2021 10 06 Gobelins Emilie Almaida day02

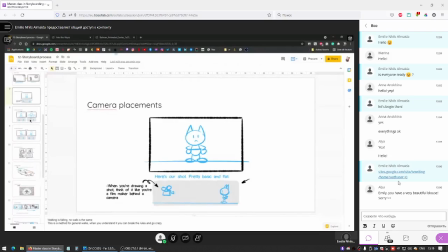723s
If you're doing a sitcom show or a preschool show, or something that you want to read as very simple, maybe a little bit childish, not in a bad way, but very like camera placements or
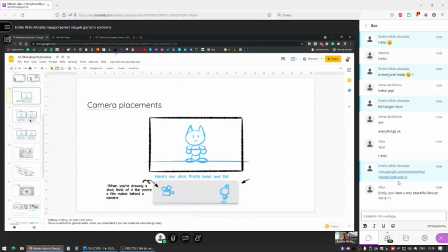742s
weird angles aren't the focus of your show. You can always add them, but you want your show to be kind of quiet and simple. Having this sort of basic shot is totally fine. And you have a lot of this sort of, a little bit like a 2D platform game,
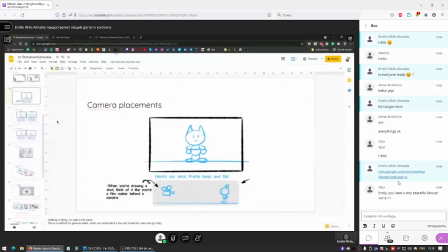760s
having the camera always on the same side and never tilting or turning in any way is very funny looking and a very nice way to use 2D animation especially. But then you can introduce one shot with perspective for more impact,
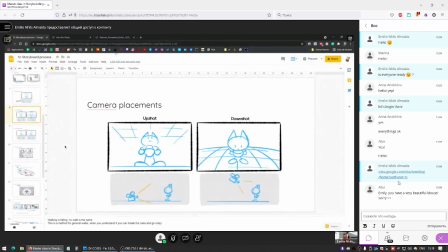779s
or if you have a more realistic or action-packed show, having contrast between these up shots and down shots and Dutch angles that we're going to tackle on the next slide is nice to add some new information.
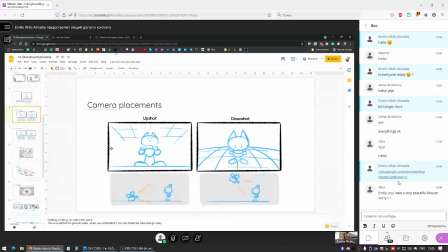796s
Don't go willy-nilly adding up shots or down shots for no reason though. Like I said yesterday, they have a sort of feeling to them and a sort of meaning to them as well. Having an up shot puts the character in a sort of dominating position,
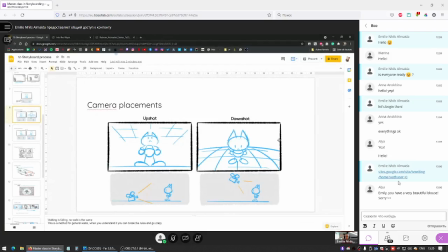815s
whereas a down shot makes them a little bit more diminished. So having them on a down shot could mean that they're in danger, could mean that they're looking down upon.
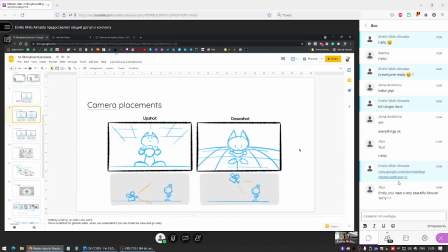830s
It can be a way to emphasize their loneliness or that they're sad, whereas the up shot can show that they're standing on higher ground, literally, and they have the upper hand,
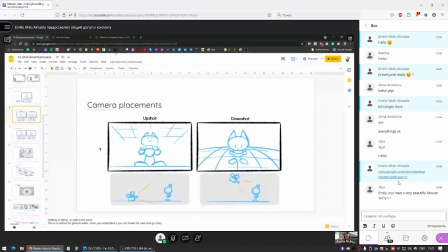844s
either physically or emotionally. And these are very powerful shots that you should use for a reason. Dutch angle is when you tilt your camera from side to side, and it shows action, it shows unbalance,
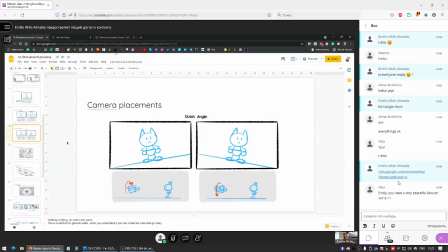862s
and can be used to show that something is wrong or introduce a new character into the scene with a lot of drama. They could pop in and be like, "Hello, I have knives," or they're running on the edge of the ground.
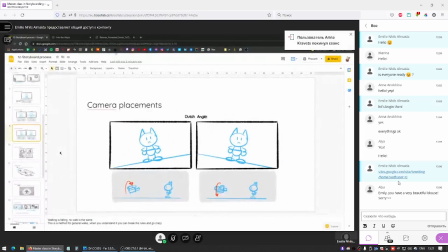879s
Dutch angles are to be used sporadically, I think. Try to use them, like I said, for the rest of the camera placement for a reason, if possible.
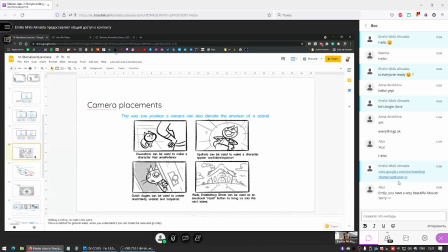893s
Yeah, It elevates the emotion of the scene. Downshots make a character feel smaller, inferior, and upshots confident. Dutch angles are used to create uncertainty, unease, and suspense. And a wide establishing shot can be used as emotional resets.
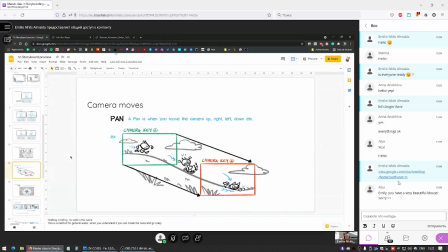913s
For camera moves, we have a lot of technical terms. We have pan, zoom, dolly, and I don't have examples for all of these, but
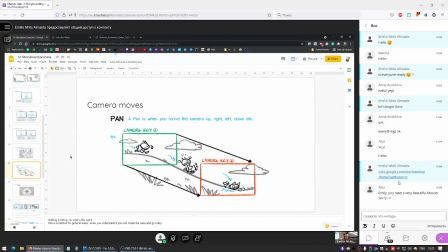927s
a lot of the times we mostly use zooms or pans, and then sometimes animate the background for a very action scene, but that's a lot of work and should be used sporadically. If you always have backgrounds moving, it's going to tire your audience.
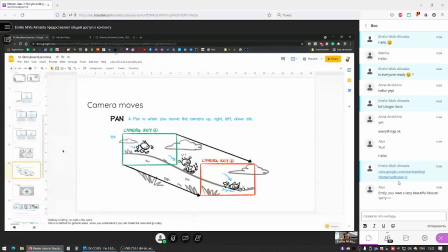944s
They're going to feel tired from feeling that they have a visual workout. So a camera pan is very useful to follow the character
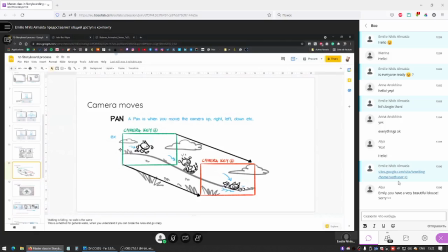958s
as they're moving around a scene, or if you're moving from a character to another.